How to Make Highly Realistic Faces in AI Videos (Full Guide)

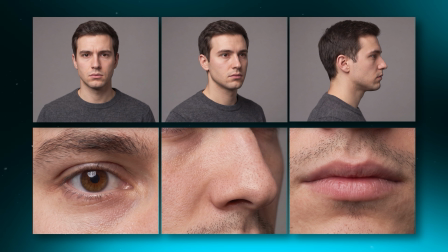[4:05]
Now, because the sheet already locked his face from every angle, I don't have to stop at one image. So I can keep that exact same prompt and just swap out the scene.
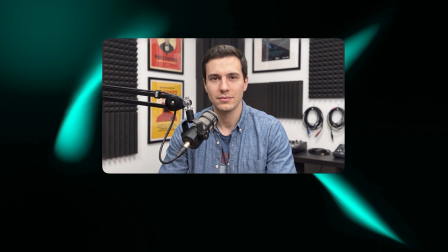[4:13]
So I put him into a podcast setup with a mic in front of him, then a completely different living room and different clothes.
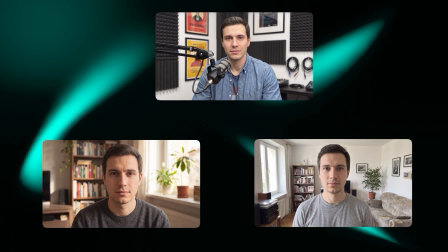[4:19]
And look at that, it's the same guy every single time. That's the part you can take as far as you want.
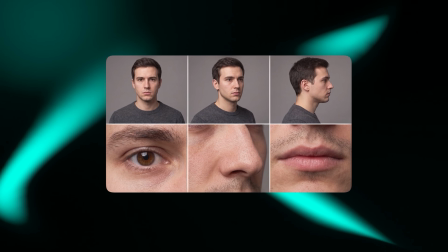[4:24]
One sheet gives me that same face in any room, any outfit, any setup you can think of. Basically, that one sheet is my actor now. So every video I make after this can reuse the same face without ever building it again.
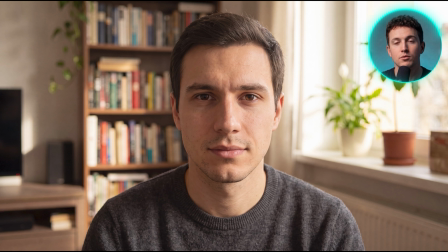[4:36]
Now, out of all of these, the one I animate is the most basic one, the guy just sitting at the desk, because the simpler the scene, the less there is for the AI to get wrong once he starts moving. So now I can drop the same exact guy into as many scenes as I want, all off that one sheet. But that video is where the hard part starts, because the second I make him move is where this whole thing usually falls apart. So first, and I'm doing this on on purpose. I'm going to animate him the lazy way, so you can see exactly what goes wrong.
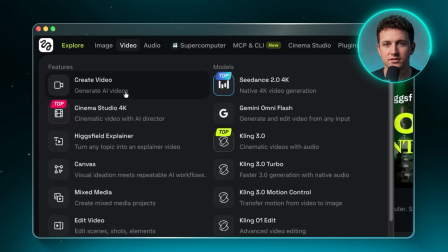[5:03]
So I take that desk start frame over to the video side of Higgsfield. That's video up at the top, then select Seedance 2.0.
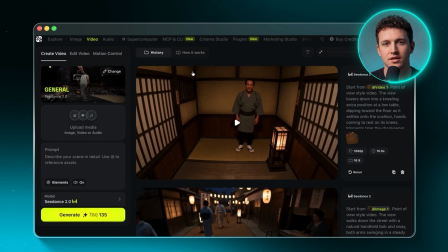[5:09]
Now, before Seedance will even let me load the image in, there's one quick step I have to run first.
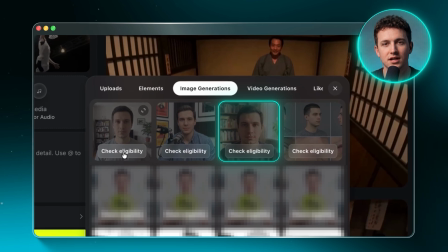[5:14]
I head into Upload Media, then Image Generation, and run Check Eligibility on the start frame, which is basically just a quick check it needs to pass first.
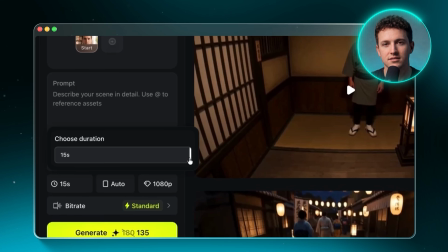[5:22]
Once that clears, I load the start frame in. Then I set the duration to 15 seconds, put the resolution on 4K, and keep the aspect ratio at auto.
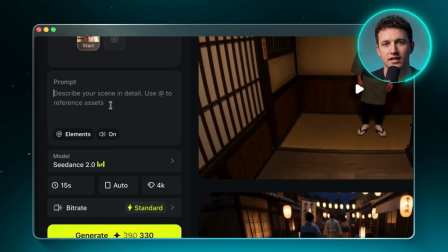[5:30]
And I make sure the audio is turned on because I want him actually talking, not just moving. So for the lazy version, I keep the prompt simple.
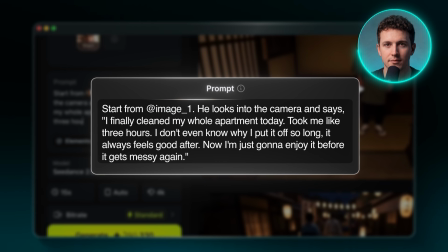[5:37]
I just tell Seedance to start from that frame and have him talk to the camera. I make him say something simple, like he finally cleaned his apartment.
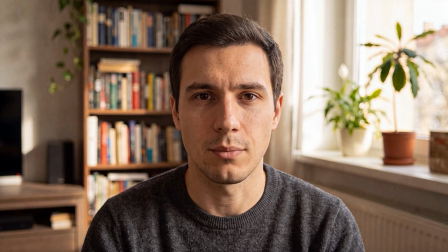[5:44]
And here's what comes back.
I finally cleaned my whole apartment today. Took me like 3 hours. I don't even know why I put it off so long. It always feels good after. Now I'm just gonna enjoy it before it gets messy again.
His delivery is completely flat, with barely any emotion or natural movement, so the whole performance immediately feels AI generated. That's the lazy version. The character talks, but there's no real performance behind it. But the result changes once I give Seedance more to work with.
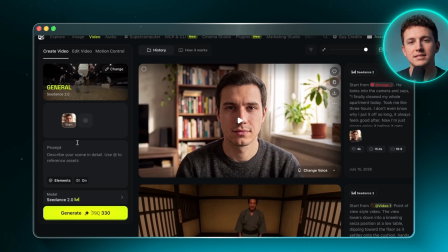[6:14]
So the first fix is the sheet, and I go back into Seedance with the exact same start frame.
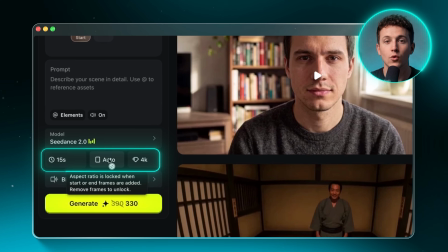[6:18]
Everything's still on 15 seconds, 4K, auto, audio on.
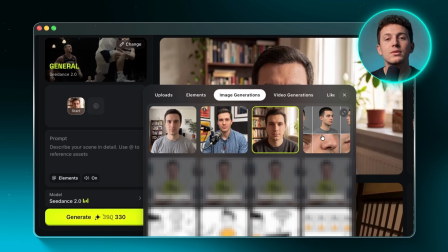[6:22]
But this time, right next to the start frame, I load that 6-panel sheet in as a face reference.
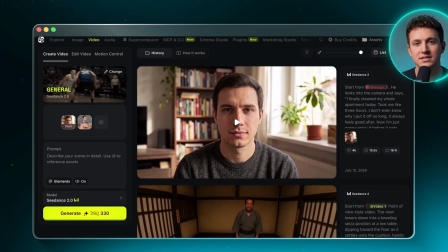[6:28]
That gives Seedance several consistent views of his face to follow throughout the shot. The second fix is the prompt, and instead of just handing it a line to read, I direct him like an actor.
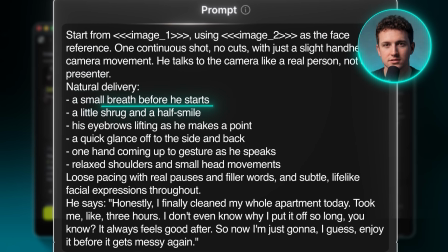[6:36]
I ask for a small breath before he starts, a little shrug and a half smile,
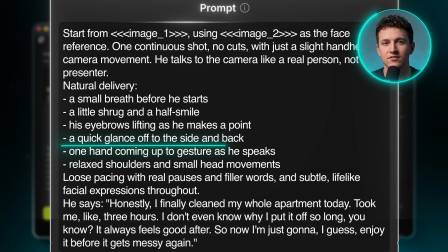[6:40]
his eyebrows lifting when he makes a point, a quick glance off to the side and back, one hand coming up as he speaks,
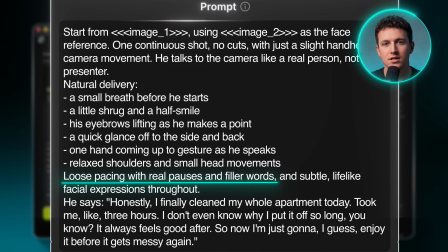[6:46]
and loose pacing with real pauses and filler words. Because a real person isn't a still photo that happens to move, it's all the tiny stuff, and if you don't ask Seedance for it, it won't put it in.
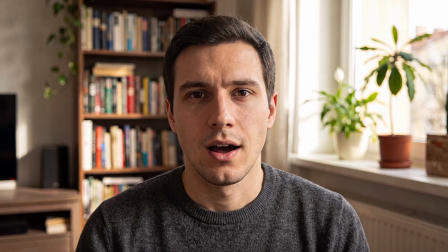[6:56]
Now let's see what this gives us back.
Honestly, I finally cleaned my whole apartment today.
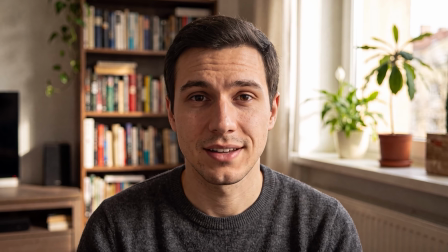[7:01] Took me like 3 hours. I don't even know why I put it off so long, you know?
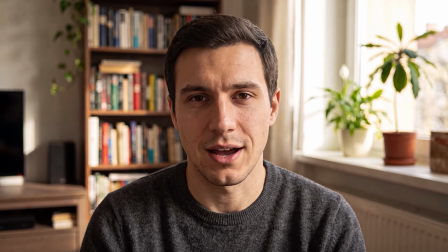[7:06] It always feels good after. So now I'm just gonna, I guess, enjoy it before it gets messy again.
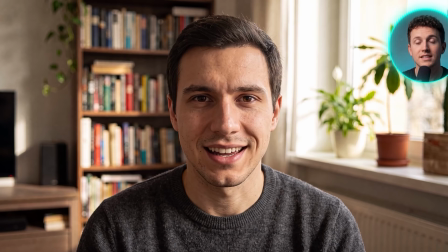[7:13]
And this result is much better.
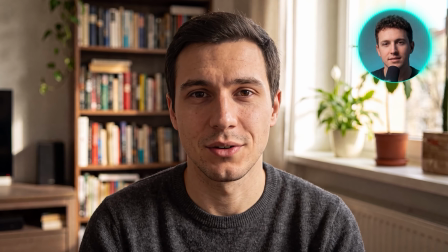[7:14]
You can see different expressions as he speaks, the side of his face stays consistent when he turns, and overall, he looks like a real person talking to the camera. And that's a face that moves and talks the whole way through, and no one can tell it's AI. And every piece of that runs inside one tool, Higgsfield.
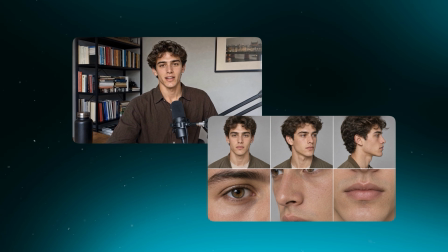[7:29]
The same method works for any face you want, not just this one example. And you don't need a film crew or someone on camera to pull it off.
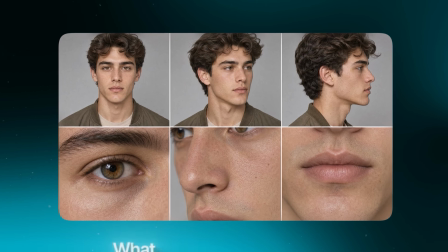[7:36]
Once that sheet is built, you're the one calling the shots, what they say, how they move, what room they're standing in. That's the actual unlock here. You're not fighting the AI to hold a face together anymore, you're just directing it. And once the identity is locked, every new scene becomes a creative decision instead of another consistency problem. So sign up to Higgsfield with my link in the description and build your own realistic talking head video today. Thanks for watching, and I'll see you in the next one.